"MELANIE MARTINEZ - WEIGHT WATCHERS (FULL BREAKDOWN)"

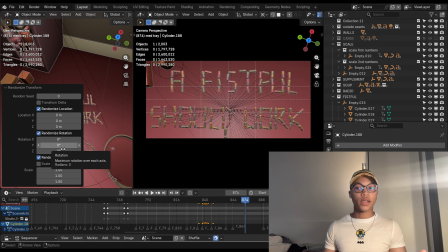(4:11)
As you move this, rotation, whatever, it's gonna move them in different ways so that everything looks like organic and you don't have to like rotate them each one by one. So basically I put this in like this first, I keyframed it, then I went back like 3 frames, I used randomize transform, I moved them out, then I went back again like a few more frames,
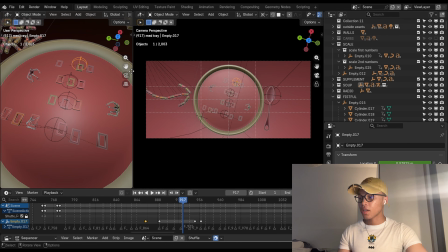(4:29)
I moved them out more so that they would do like a fistful should work. I feel like that's understandable. Then it goes over here to soup in the smoothies. Soup in the smoothies. Basically, like all of the text is below here, like below this bowl. Each kind of like word is parented to an empty so that like it go, where's the text?
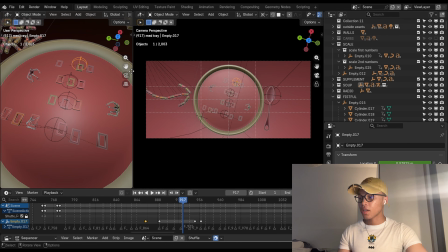(4:46)
Hello? Oh, it's right here. Okay, for example, soup, the letters SOUP all are connected to one empty, which would be this one. And then that empty obviously just animates up and down as I need to animate up and down. But I also added some extra animation to the letters themselves.
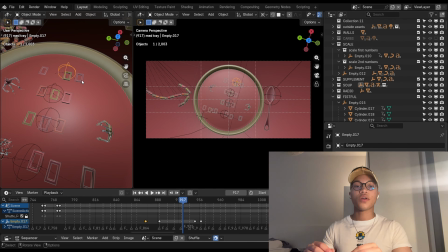(5:00)
I did the same thing with the randomized transform. Basically, all of the letters were like aligned, soup and the smoothies.
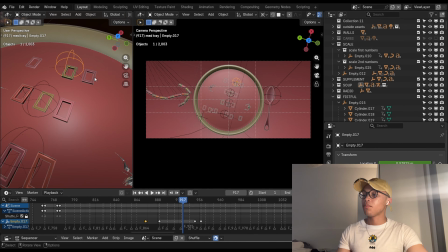(5:06)
But then I keyframed them at some point, and then I used the randomized transform to move them so that they would look like they're moving like throughout the soup. Then there's this really nice trick. I added some noise to the Z location so that the words would go up and down like as if they're floating.
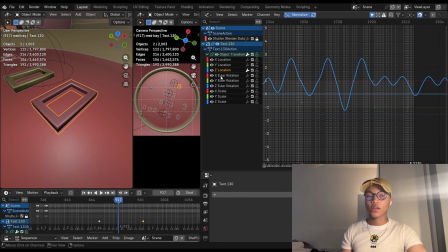(5:19)
That's really easy. You can just add a keyframe at whatever frame you want to add it. Doesn't matter the frame. And then you open the graph editor right here. You go to whatever parameter here you want it to affect. In this case, it would be the Z location. So I entered the Z location and I
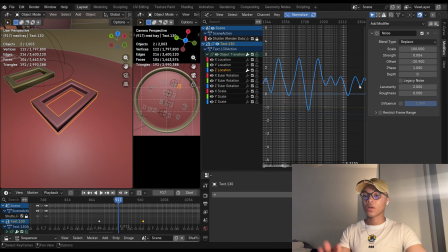(5:35)
selected the Z location, and then I went to over here to the modifiers, and then I just added a noise modifier with a scale of 100, strength of 0.004, and like whatever. I offsetted like this for every single letter so that no letter would be moving at the same time, and that's how it makes it look just a little bit more organic.
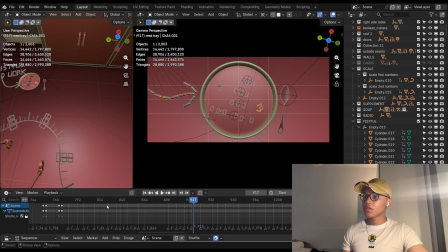(5:51)
It's not very visible on the camera, but like it does make a difference because I know that they're moving, so it makes a difference.
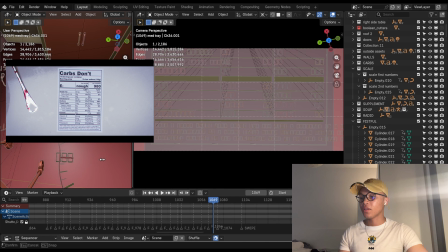(5:57)
And then after soup and the smoothies to combat disaster, the camera pans over here to the nutritional label, which is not visible.
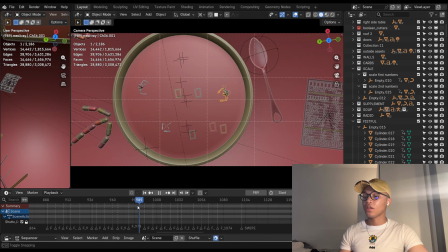(6:04)
Good to know. The nutritional label. Again, I'm really sorry about these like cubes and these squares and the noise in the background. Jesus fucking Christ. This is just supposed to be the nutritional label. Carbs don't burn fast enough for what it's worth. I'm pretty sure this nutritional label is for rice cakes, because I obviously cannot see with the fucking font, but I'm pretty sure this one was for rice cakes, eating disorders, rice cakes, you get the drill. And then the camera swipes really quickly so that it would have a lot of motion blur so that I can transition it with Reddit. And both of the cameras that are on the Reddit file and on this file are moving in the same direction, so it would kind of look smooth.
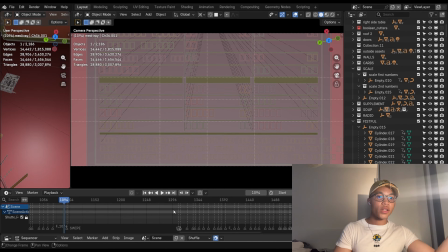(6:38)
It does not look that smooth. I tried my best, but it did not look that smooth. We're gonna go to Reddit later. I just want to finish this file right now because I want to not bounce around files all the time.
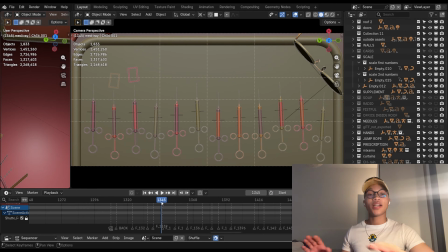(6:47)
But it goes to Reddit, then it comes back to this one. And this one would be... I think I have too much lip balm on. Anyways, needles to needlessly sates the rapture. That's such a smart lyric, by the way. The words are just above the needles because, you know, what the fuck else do you want to see? With this one,
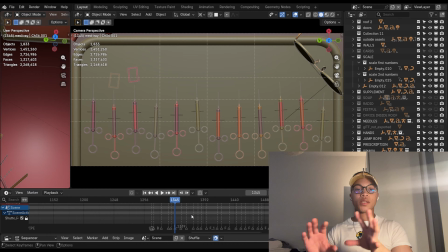(7:01)
I had to make like a little test file so that I could like figure out how many needles I needed.
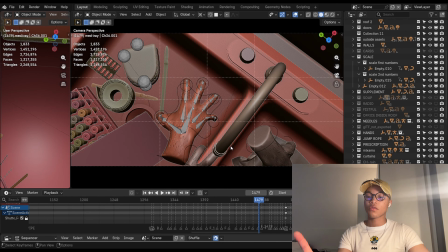(7:10)
Because I wanted all of the words to be spaced out like properly.
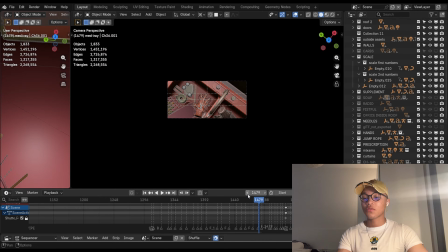(7:13)
Then it pans over here to the sink. These are the same hands that are on my profile picture, and I keep using these hands on literally every animation because why not?
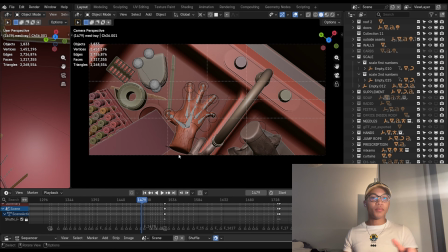(7:21)
Shout out to whoever made this. It was free at the time on CG Trader, and now they're nowhere to be found. So I can gladly wait. I'm pretty sure they're on CG Trader to this day. Let's pretend that I'm the only person who has these hands. On the song she goes, cause even I bite my nails wondering if I should.
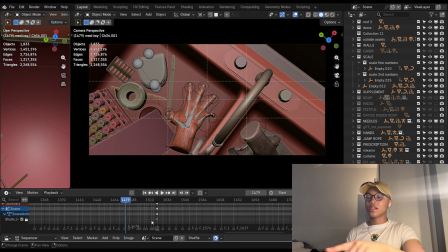(7:36)
While she's saying that, there's like a little like beat note or whatever that goes beep beep, and the hands are going like, cause even you know what I mean?
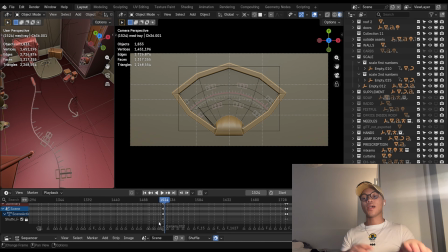(7:44)
Right. And then at the end, this hand just goes like, it like goes like boom boom boom, just to give that a little bit more of like whoa chorus.
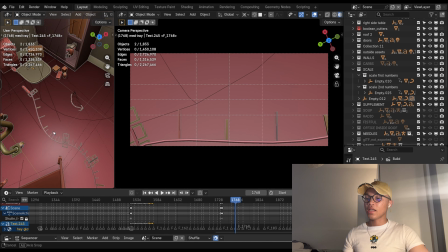(7:51)
The camera cuts to another camera which goes back to the scale. Hey Weight Watchers.
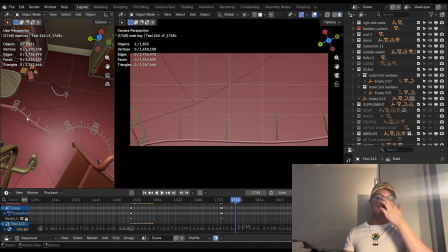(7:55)
The camera leaves the scale and it goes to this thing, and now this is supposed to be like a jump rope. Originally I wanted to make this like one of those like measuring tapes that like you put like around your body, but I was too lazy and I said, you know what, let me just have the same idea, but I'm gonna do it on a jumping rope, and I'm gonna use the edges of the jumping rope as if this is supposed to this is supposed to be like a measuring tape, just as a jumping rope.
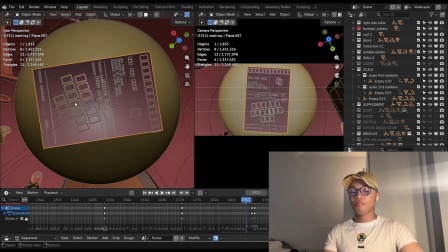(8:17)
But I feel like that's low-key better because it's like a jumping rope, you know, exercise, but like also like it's giving the original idea.
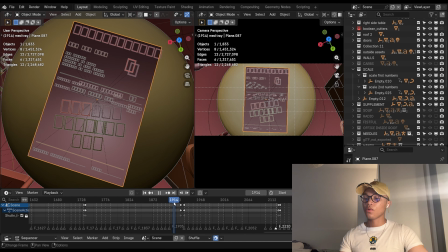(8:23)
And then Are You Watching Me is written on this prescription paper thing. Then we pan over here to our homegirl. By the way, in between cuts I'm drinking Guinness. Why? What's going on? What's happening? We need to get rid of the Guinness propaganda. I thought this was gonna be such a good beer. By the way, here's like the bottle. I thought it was... Can I show this on YouTube? Can I show this on YouTube? I don't know. I'll figure it out later. This is some bullshit. Number one, it's not even I'm not a beer connoisseur. You know, I'm not a beer expert, but it's not even 500 thingies. It's 44. Are you serious? That's 400 milliliters. And guess how much I paid for this? €3. 3 for this, and it's not even half a liter.
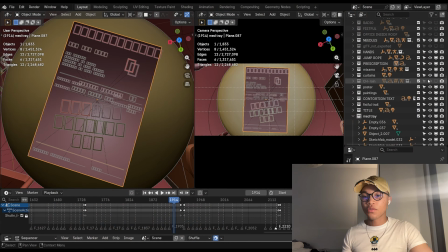(9:03)
It doesn't even taste that good. It just tastes like regular beer. I'm like, I thought there was something special. This is an animation video.
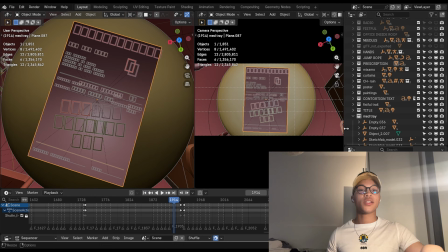(9:10)
Let me shut up. Rain. We go to Rain. We love Rain. We live for her. I don't really do characters unless they're like from Mixamo and I just import them here. But I've been learning how to do character animations, and if you kind of like notice as the animation progresses, like towards the end,
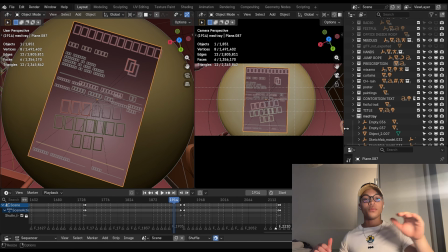(9:24)
the character animation gets better because I learned things about character animation along the way.
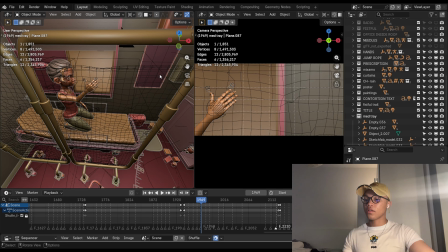(9:29)
I feel like this goes from bad to not so bad. She's just over here doing some bullshit. I can't even explain to you what this is, but it's like how normal it is to contort and contract. I really like the contort and contract part.
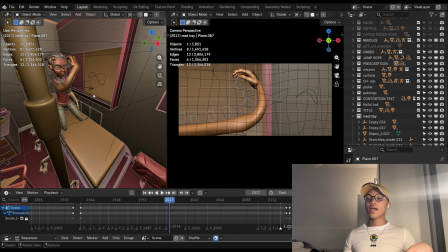(9:41)
That part was really a pain in the ass to animate. It's actually very simple looking back, but like at the moment I had like a really hard time animating this because I was really not enjoying this at all. Her rig has like these bones that you can like stretch. I mean, the rig can be stretchy, so but there's like these bones that you can twist to make these like interesting curves, and I just put some of the text on top of those as she goes like this and like this.
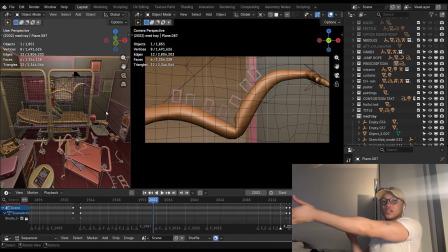(10:03)
This part was very much like raw dogging, like let me just do it as I go. I don't really have a plan. At first it was really bad, but then it got better. I don't know if this is correct when you say contort.
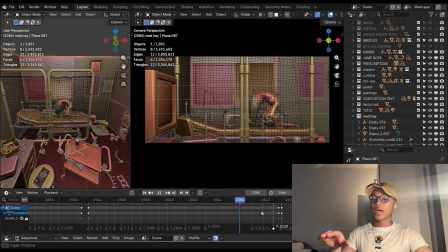(10:14)
I don't think that's what that means, but contort and contract is correct, right? Contract is correct, right?
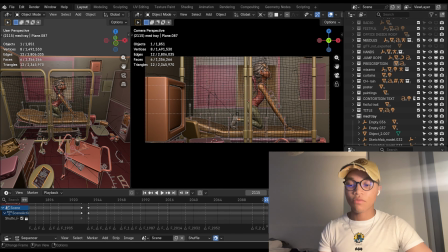(10:20)
Still arch my back, and then with the beat it goes tum tum tum guasha.
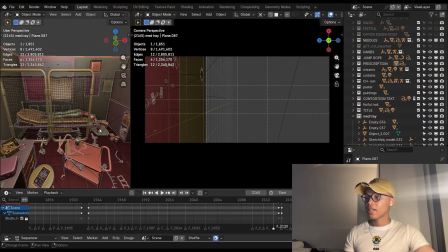(10:25)
She like arches more and more with each beat. I really like this part. This part is one that I really like, but it goes tum tum tum tum.
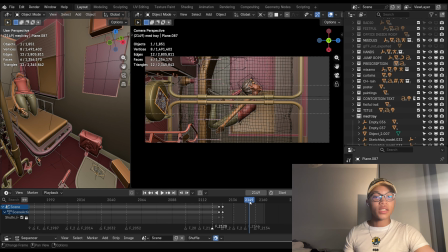(10:33)
You know, I really like that, and especially like the last part where she kind of falls flat on the bed.
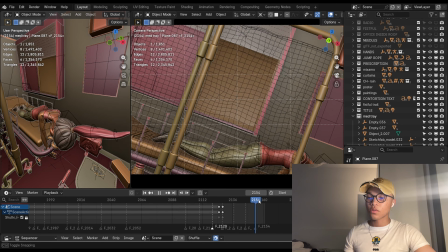(10:38)
I feel like that looks really interesting because it's the only part that's like properly animated.
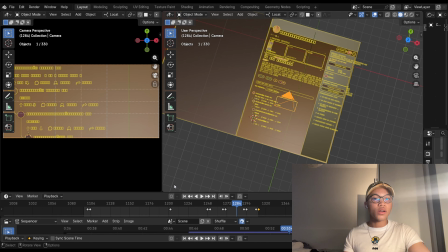(10:42)
This part specifically, I really like this, and then the way she just falls, it's like, I don't know, it feels really pleasing to the eye.
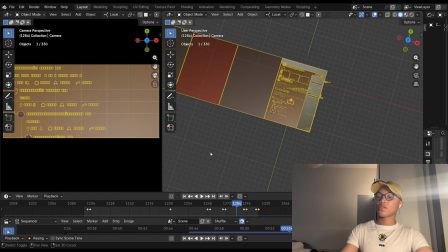(10:48)
But anyways, let's go to Reddit and then the bathroom. Okay, I'm personally hating the fact that you really cannot see the fonts.
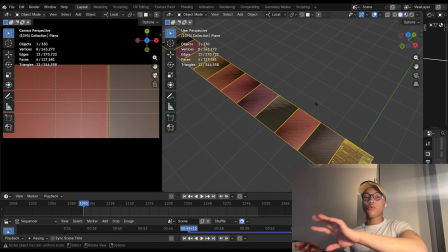(10:54)
I mean, y'all know what it looks like already. The camera starts over there. When I do swipe transitions, I like to have copies of the part where the camera is supposed to land spread out, so that before the camera reaches its destination, it's not like fully black.
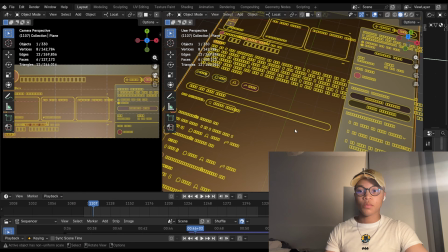(11:07)
I just like duplicated the background a few times so that it would have something to like look at while it's swiping that way. Honestly, there's nothing to say about this part. I just really wanted to include this in this video because some of you bitches swear that I use AI. And I'm like, hello. The amount of behind the scenes videos I've posted is insane for anybody to be telling me that I'm using AI, like I swear to God.
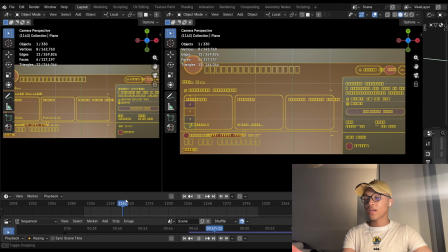(11:28)
But anyways, whatever. Here's the file. Here's the file. This is just the Reddit part. I mean, I just made it exactly how, like I just tried to match it to what the actual subreddit, Melanie Martinez subreddit, to the Melanie Martinez subreddit.
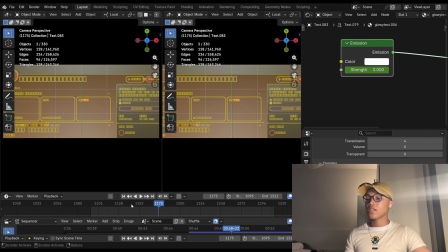(11:40)
But there's really nothing much to explain here, like genuinely. The words, they just like light up with the material, with like emission, they just light up.
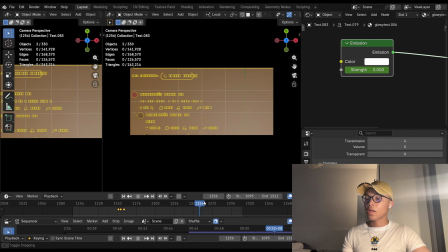(11:47)
The emission is just keyframed, so like as each word pops in or like writes in, the emission goes up and down so that people can focus on where to look at.
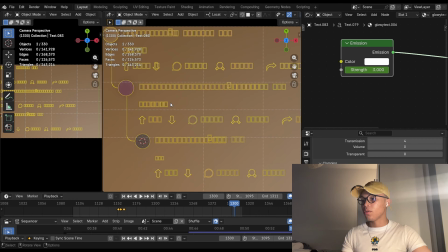(11:56)
And then after this, the camera just pans down. For this part where she says, is what I'm reduced to, I reduced the size of the text, even though again it's not very visible here.
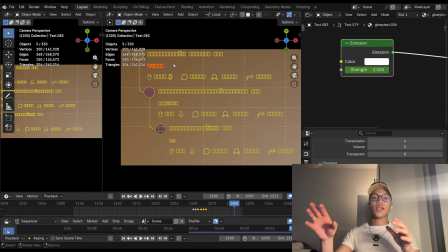(12:04)
I mean, it kind of is, but I reduced the size of the text. It would be this, and probably this, I'm thinking. So she says, is what I'm reduced to, and as she's saying that, like the text gets smaller and smaller and smaller.
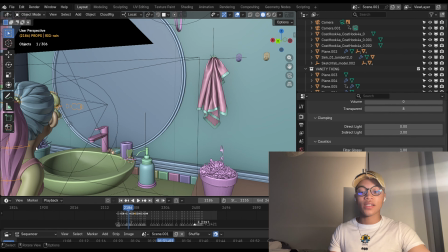(12:14)
That is it. After Reddit, the bathroom. This is so ass. Anyways, we're here at this bathroom.
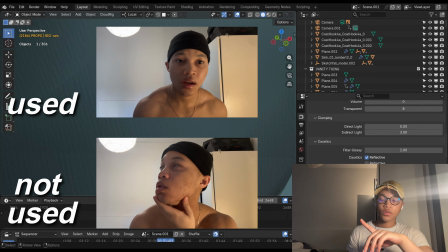(12:20)
I had 2 final references, but I recorded like 60 videos. I'm not even kidding.